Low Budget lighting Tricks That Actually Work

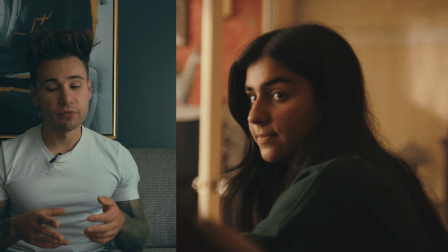4:09 And if I had spilling everywhere, you would really see that the source is from inside.
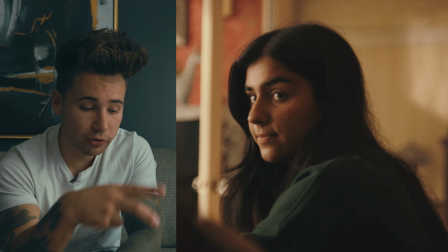4:14 I thought it was really great. And I set all my lighting fixtures, all my Godoxes, and this is kind of the best part about it being RGB,
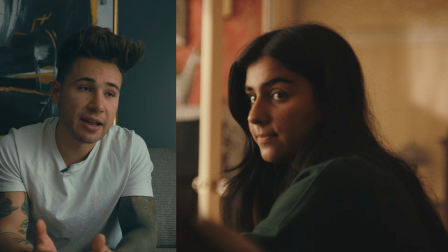4:20 is that I could set them all to 3200 Kelvins, and I'm still getting like the same output as I would with daylight.
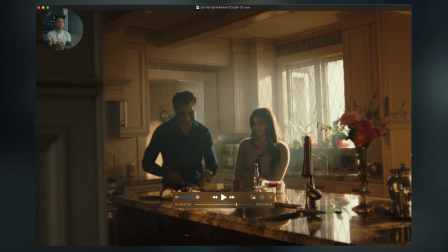4:27 So that's super fantastic. This kitchen was actually our first scene of the day. This was a really fun scene.
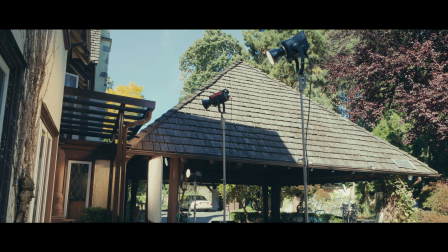4:32 It was basically the three Godoxes. It was the one pushing through the window here, backlighting our character here.
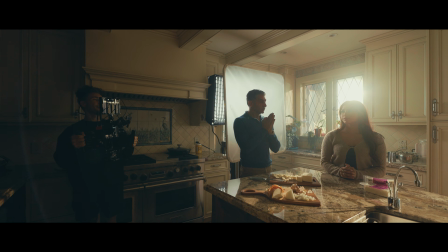4:37 And then it was just bouncing off the table and kind of filling in their face.
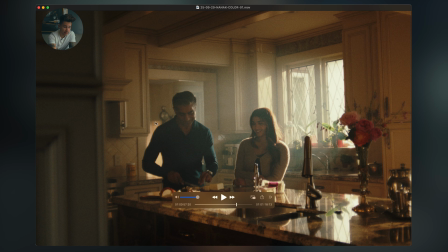4:42 And then I had another Godox just hitting that back wall over there, just to kind of separate their dark shirts from the background, just to, again, to create layers and depth in the frame. And then I had the Godox 400 just beside camera, just kind of bringing in a kind of a fill light.
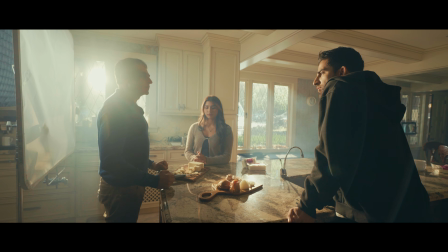4:57 I had an 8x silk in front of it, just super low.
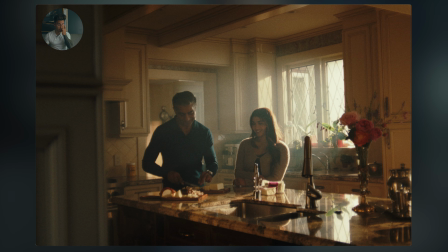5:00 It was like 5% or 10% or something like that, super low, just giving a little bit more fill because it was a very like contrasty.
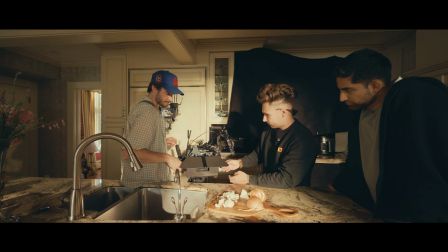5:07 And then off to the side on the camera left side, I just had a bunch of black fabric like duvetine or bed sheet or whatever, just kind of taped up along the wall there.
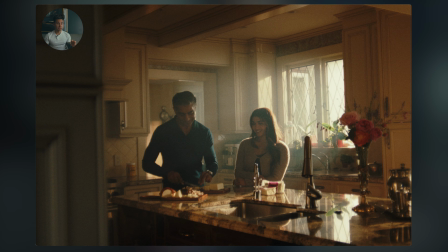5:15 And that was just to create some shadow, some contrast, because when the Godox is pushing through this window here, it's bouncing off the white kitchen and was filling in their face too much and it was looking flat. So I basically wanted to control that. And that's kind of the name of the game with how I do things, is I always control the light as much as possible. Always using flags or negative fill to control that light so that you can augment how it looks so much better. You can be more precise on how it looks. And that's just kind of how I learned from other cinematographers and how I like to do it. And thank you to Godox for sending me their lights for this video. They're such fantastic lights. I highly recommend checking them out. Their app control is super phenomenal. Like the controls you can get with them.
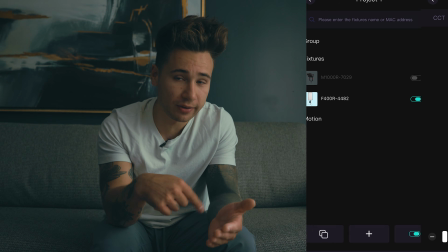5:55 You can go into like certain mode where you can just like pick with color picker on like a color wheel of like what color you want with your RGB,
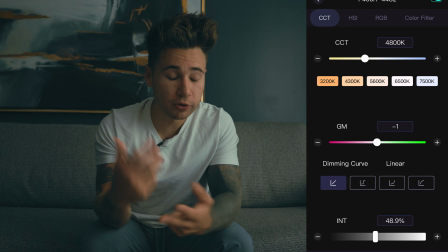6:02 which is so fantastic. The connection's phenomenal. The build quality of these lights are just fantastic.
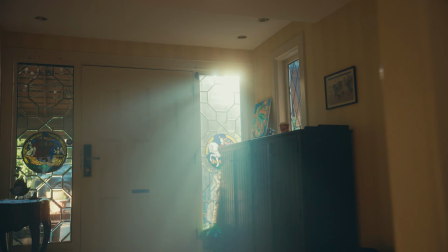6:09 Like I showed my gaffer the Godoxes and he was blown away with like, you know, how amazing these lights were.
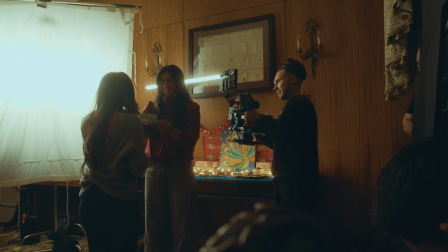6:15 I actually am such a fan. I am converted from Aperture to Godox.
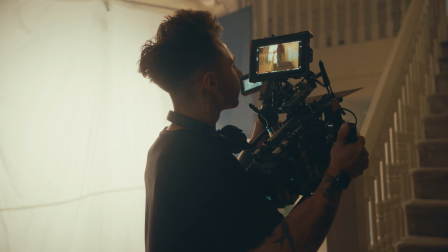6:20 I think they're just such great lights. I love them and they came in so handy for this project.
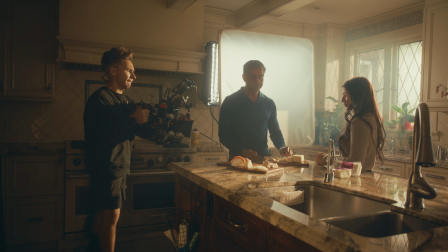6:24 We just used those Godoxes and we were able to create such a great look with such simple tools. So highly recommend checking them out. There is a link for both lights down below. So please check that out. It does support the channel. I can't recommend better lights than Godox, honestly. I think they're really slept upon and they're really great. Let me know what you guys want to see in the future videos. Like, do you guys enjoy these lighting tutorials? Do you want me to go into more in-depth of like the different parts of going into production? Or do you guys want to see like more, you know, finances or how to get jobs or kind of that kind of stuff? Let me know. I can talk about those things as well. I just want to kind of know where you guys are at. Just leave a comment down below of what you guys want to see in future videos. But until then, please subscribe, give it a like and a thumbs up, and I'll see you guys in the next video. Peace.